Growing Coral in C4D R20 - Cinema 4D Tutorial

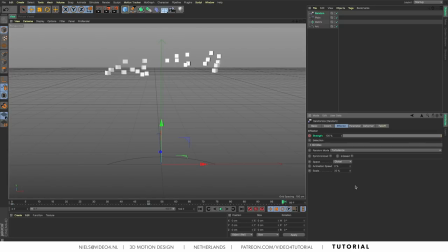3:48 No, let's move it down a little bit like this that looks better and as you can see they start to grow and move in different directions this creates a better organic feeling to the whole animation let's make some
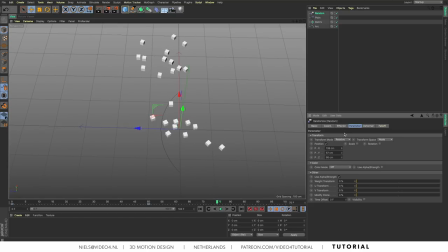4:06 adjustments until it feels right it's up to you of course I like it this way there you go that looks great. So our next step is to add a path tracer.
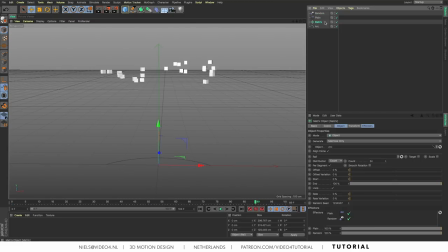4:26 So make sure you select your matrix object and go to MoGraph and Tracer. Make sure in Tracelink we see our matrix and if we press play right now we see our points create some paths.
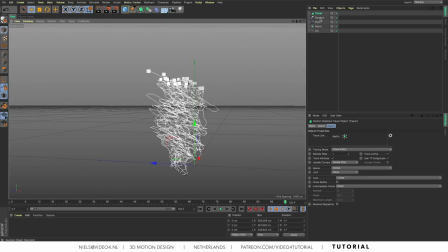4:43 So let's select our matrix objects and let's switch it off and let's hide the arc as well. And we've got our growing splines.
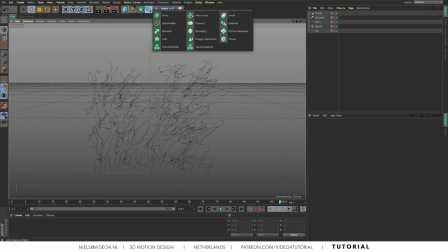5:03 So now let's use a volume builder and drag our tracer inside the volume builder.
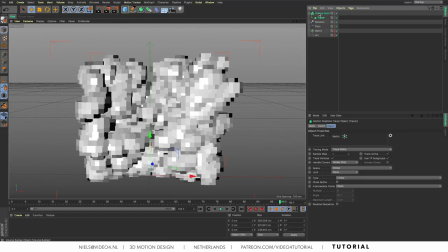So let's set the voxel size to 5cm and switch the volume type to fog.
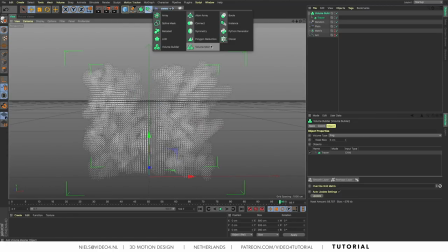5:23 Then we create a volume measure and we drag our volume builder inside our volume measure and
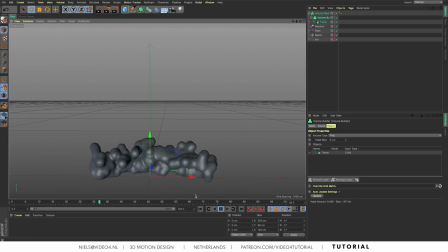5:32 let's play to see what we got. Well that starts to look like a growing coral structure.
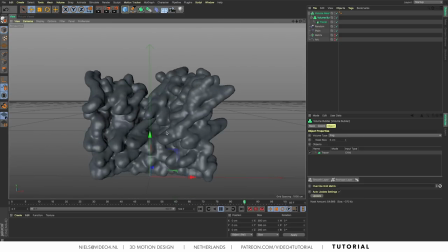5:40 Great, so let's start adding some less randomness at the beginning of this animation.
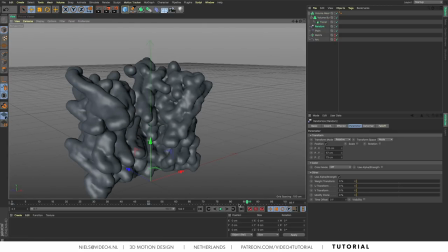5:49 So let's select a random effector and
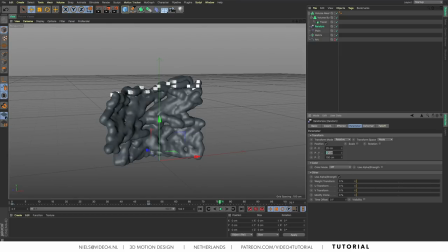5:57 go to X and Y are a little bit different than before.
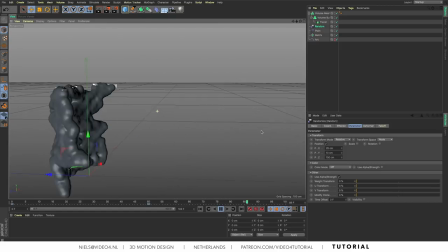6:07 They are too close right now,
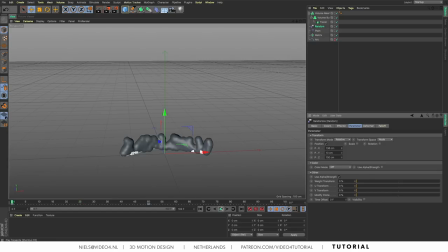6:11 so let's add a little bit more on the X until it all feels right. It's not enough, more on the Y-axis. It's maybe too extreme, but it starts to look bear.
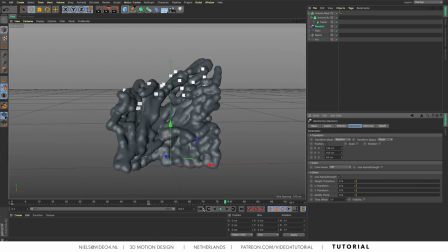6:29 We want to use a lot of randomness because that creates this organic feeling to our animation. Take a look, this looks great.
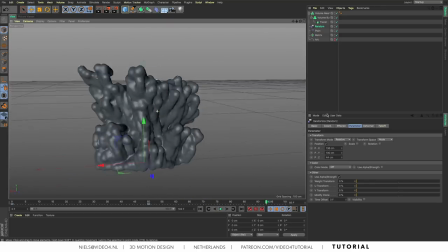6:47 That's fantastic.
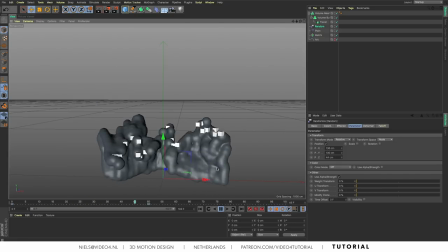6:51 To get rid of the flickering geometry, we have to go to our volume builder and click on our tracer object and then set the density to one. So now we got rid of our flickering geometry.
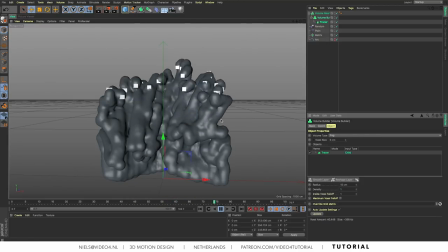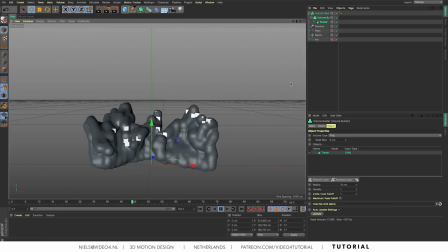7:13 That's way better. Alright, so our next step is to make some enhancements in our coral.
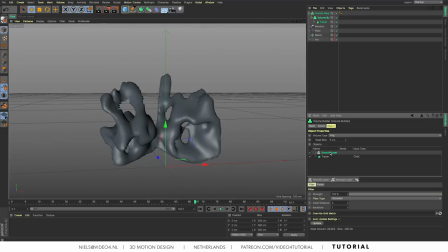7:24 Let's add a smooth layer. And this is way too smooth, so let's set our voxel distance to 1.